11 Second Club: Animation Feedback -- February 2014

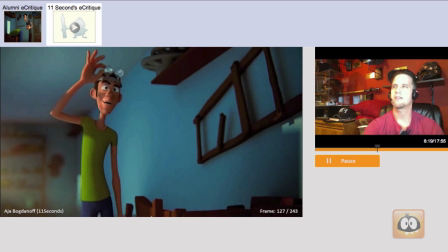He did it so brilliantly, the way his body stops, arms flop, and then he goes right into the next thing.
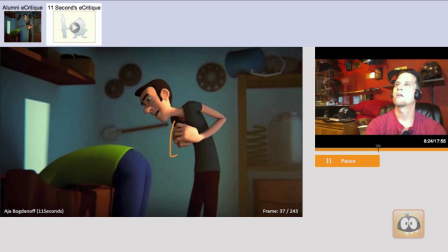So that's really difficult to make look good. Alright, so we talked about this elbow here.
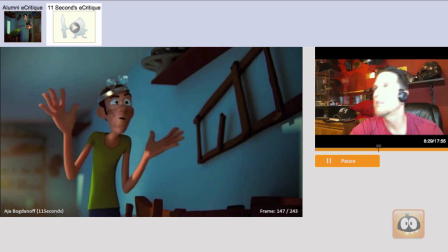Eye direction looks great. I'm not sure about eyelids. It's difficult to tell because of the way this was rendered, but I think
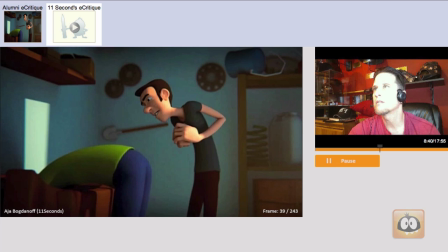just make sure that we see a sliver of the eyelids throughout so it doesn't look like Muppets with no eyelids.
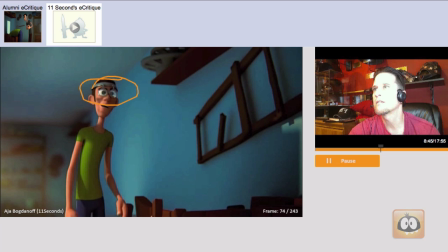It's just not appealing. By the way, this is a great effect. The lens distortion on the glasses. Brilliant. There's a lot of great stuff about this. So something like this.
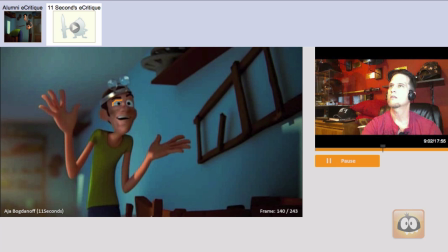Just make sure there's a sliver. And maybe it's because we don't have eyelashes in there. So maybe you do see a sliver of eyelid. Just want to double check with you on that.
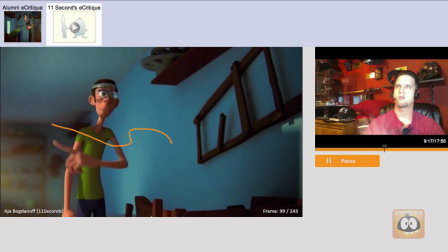I wasn't sure by your acting choice.
Adequately, sir.
When he says sir with this, the arm does a weird woo woo woo, like a wavy effect. Wow, look at my motion blur.
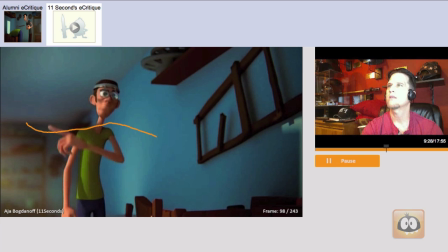Your arc, the way this arc kind of travels and then kind of, it's not a great arc and then it kind of pops up here.
Very adequately, sir.
I think just smoothing that arc would help. Tracking this.
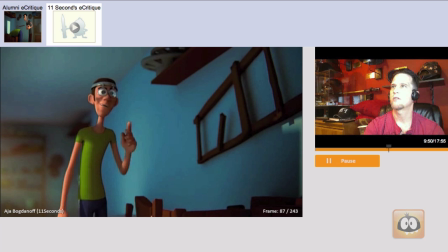And make sure that, I think possibly going from here, maybe here,
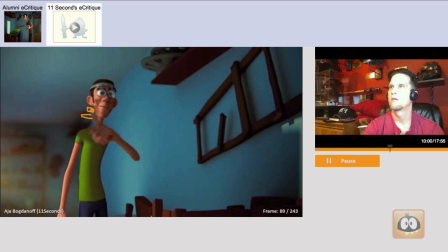and then starting to bring it up into your,
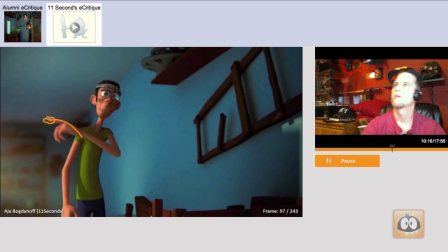like this, would help to smooth that out.
Adequately, sir.
Let's say it's this bit here coming up that belies the problem.
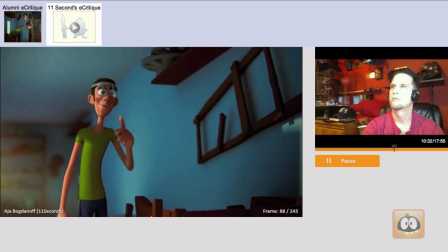I mean, you kind of, you're coming up, and then it kind of hits a corner, and then starts to head over straight.
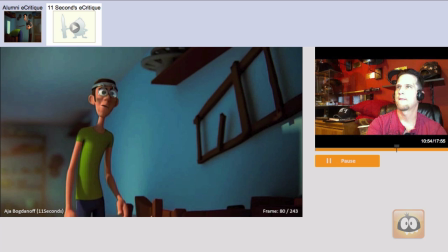It's, you know, it's kind of this corner here, I think, that's really catching my eye with that.
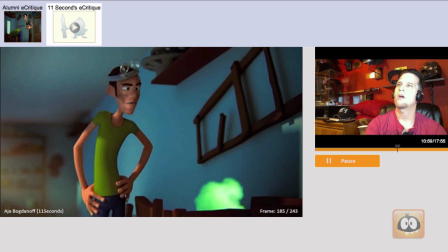Adequately? Very adequately, sir. I'm virtually bursting with adequatulent.
I thought that this hip, you have some hip things that are happening. The last one is good, resettles.
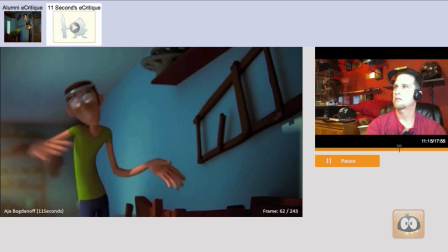I think this one is okay. But the first one here might be a little bit too hippie.
Very adequately, sir. I'm virtually That one.
I'm sorry. It's right here. You go from this to this.
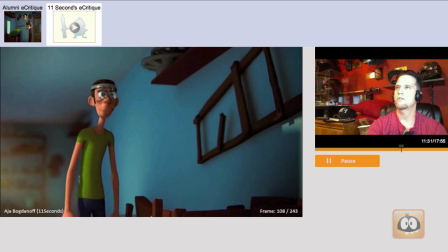It's kind of a something I would expect to see on a female, that sort of...
I'm virtually...
You know what I mean? It's almost like he's doing this like Hawaiian woo-woo hip thing. So
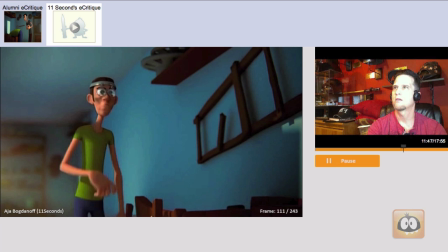rather than that, this little hip swing, probably don't have this one so severe. And probably the other one not so severe. It may be just toning it down that'll help.
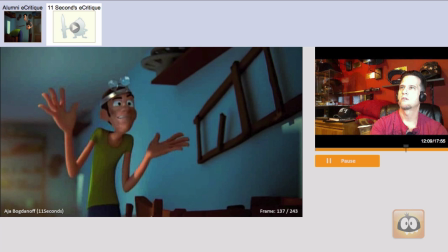It's really exaggerated, and it just looks like a female, feminine sort of...
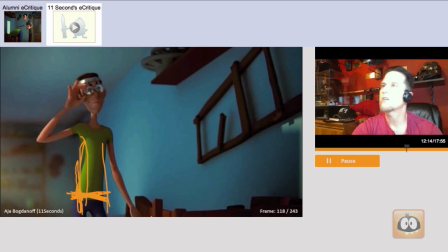Quickly, sir. I'm virtually...
Like you swing it like a bell.
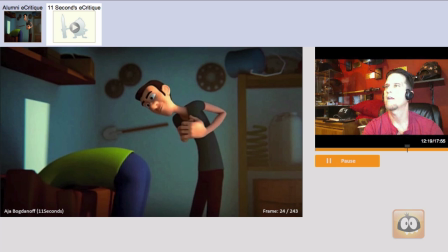All right, so the last thing, I'm just going to talk about a few mouth shapes here.
Hey, Bill. Everything good?
All right.
Hey, Bill.